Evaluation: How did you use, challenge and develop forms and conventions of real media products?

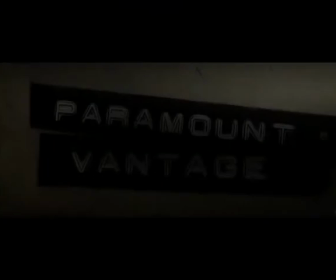By featuring the Paramount Vantage logo within my trailer and on my web page and poster,
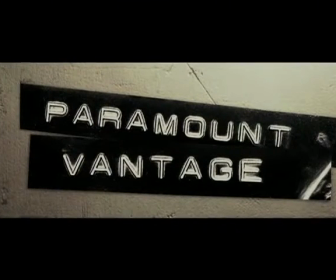my target audience would associate my product with existing films that Paramount Vantage produces of a similar genre.
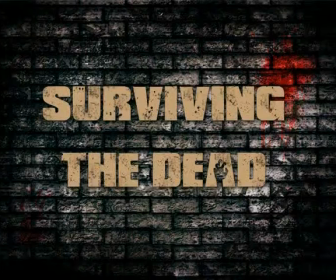Here I use conventions by using iconography to address my audience and represent my genre. For this product, I developed on conventions of real media products, by linking different genres together within the same product. I did this across all 3 products by using a Shaun of the Dead style font. By using intertextuality here to draw links to highly recognised films of the science fiction genre,
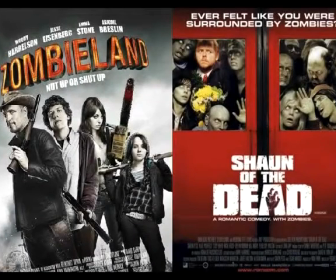my product would immediately be associated with this genre, and as a result of this, my product targets fans of the science fiction genre.
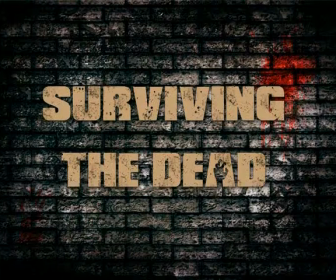Although, by combining links to 3 different genres, forms and conventions were developed on. I conformed to conventions by representing the younger member of the groups reporting to the older man. Using
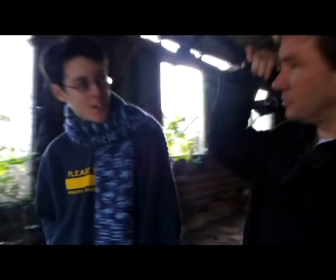a shot-reverse shot here emphasizes the authority of the leader because the focus is on him,
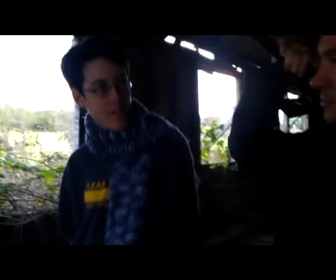as the other character's facial features are somewhat hidden by the composition of the characters within the frame.
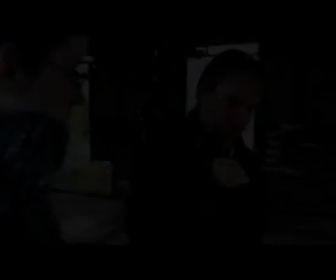By arming this character with a weapon, while the other character appears unarmed, enhances the representation of authority and masculinity within this character.
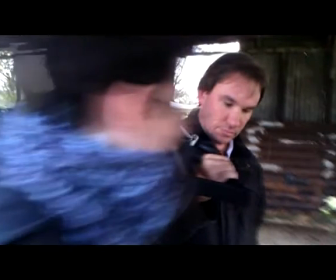Although this is a stereotypical ideology of a male leader, this challenges the forms of the media product they're based the scene on.
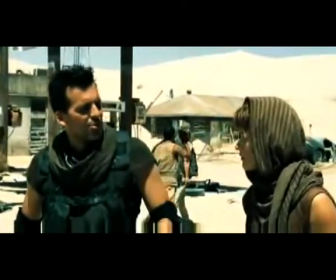In the Resident Evil trailer, the gender roles were reversed. The seemingly alpha male was seen reporting to the female character.
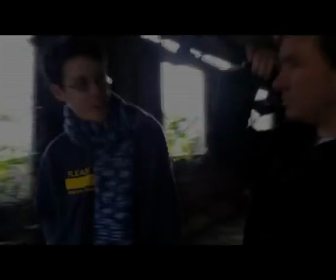Although I thought this wasn't going to be effective in terms of narrative within my product, so I decided to contradict this representation and swap the gender roles.
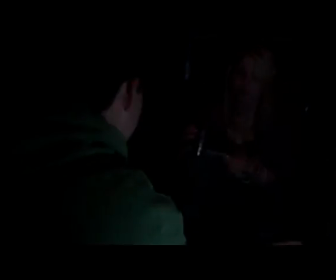In my product, I conformed to a stereotypical representation of female characters. In this shot, I portrayed the female in the attack as a victim.
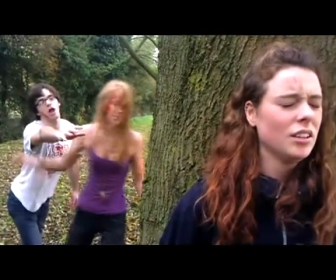She appears unarmed and emotional, which suggests that she is passive and somewhat weak. This also conforms to stereotypes of the female characters.
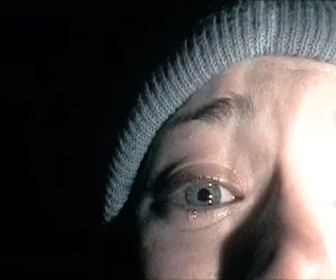This is a conventional feature of existing media products, as I saw that the institution portrays the female character in the Blair Witch Project in a similar way.
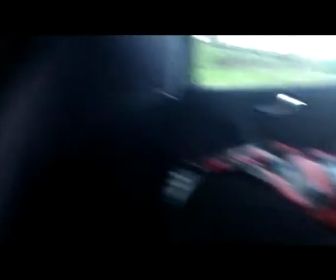Within my product, I represented many of the locations as familiar environment, to enhance the sense of realism within my narrative.
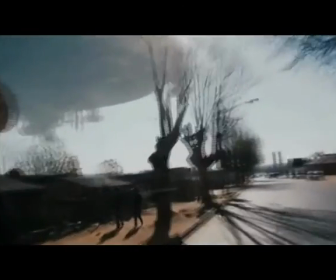This is conventional, as the media products that I analysed in pre-production represent their locations in a similar way.
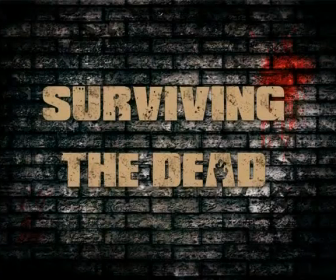I challenged forms and conventions by contradicting the stereotypical representation of young female characters. Throughout the trailer, the child appears passive and weak.
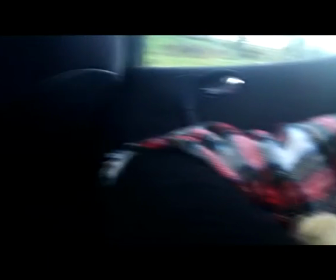In this shot, she's sleeping in the backseat of a car under a blanket clutching a teddy bear, which is a stereotypical representation of children.
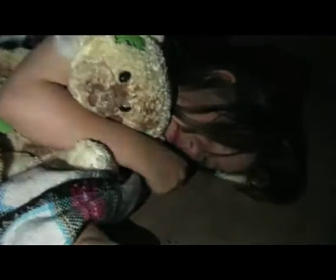And in this shot, she appears passive and emotional, although in the final shot,
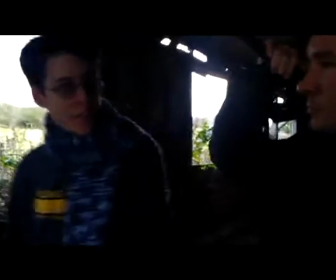she is seen armed with the same weapon that was seen on the alpha male character earlier in the trailer.
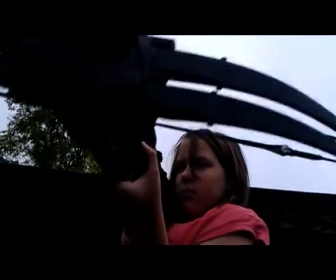Here she is portrayed as powerful, able to defend herself, and not as a victim.
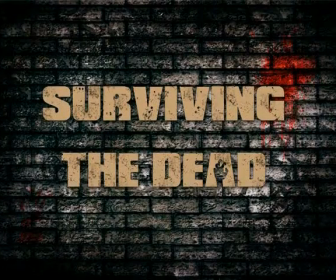As children are rarely represented in this way, this is how I challenge forms and conventions of the representation of characters in real media products. Within the image of my poster, I used various conventions in terms of representation.
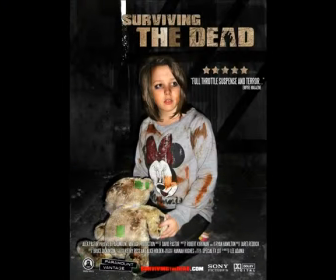The subject is looking away from the camera. By having no eyeline match to the audience, this character is represented as passive and somewhat powerless. This character conforms to the stereotypical representation of children. Through facial expressions, the audience recognizes a sense of personal distress, which represents the narrative of my film.
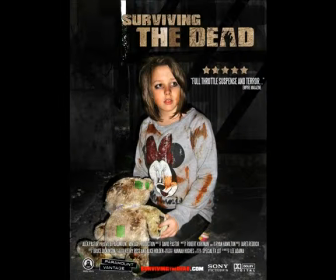Through methods of photo manipulation, the setting appears dark. This plays on the idea that children are scared of the dark. Also, she appears alone within the composition. This is a stereotypical representation of a vulnerable, powerless child.
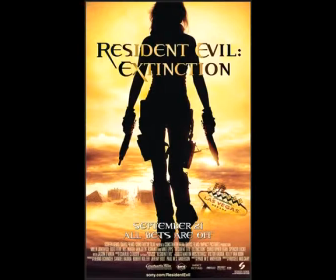While analysing District 9 and Resident Evil Extinction's posters, I noticed how the institution's use of symbolism through the use of props signifies the representation of their characters, as well as the location that they appear in.
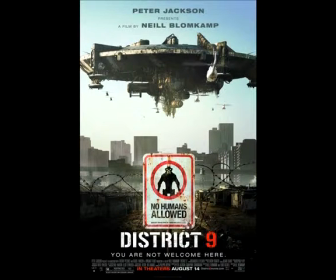By drawing inspiration from this ideology, I simulated this by including the teddy bear within the shot.
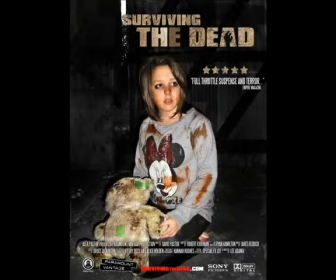This emphasizes the childlike representation of the character by boosting connotations of innocence and vulnerability. By drawing in these obvious stereotypes, this shows how I conform to conventional methods of representing my main character.
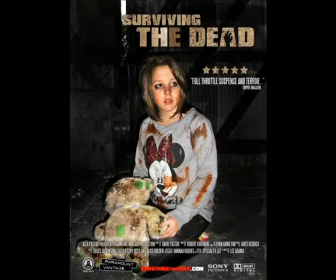By doing this, I made my product appeal to a wider audience. When comparing and contrasting my product to real media products such as Resident Evil Extinction's theatrical poster,
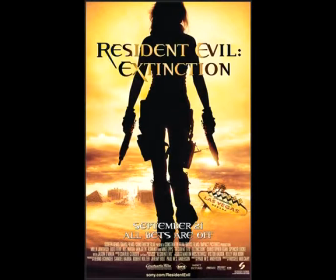I challenged conventions in terms of the representation of my main character.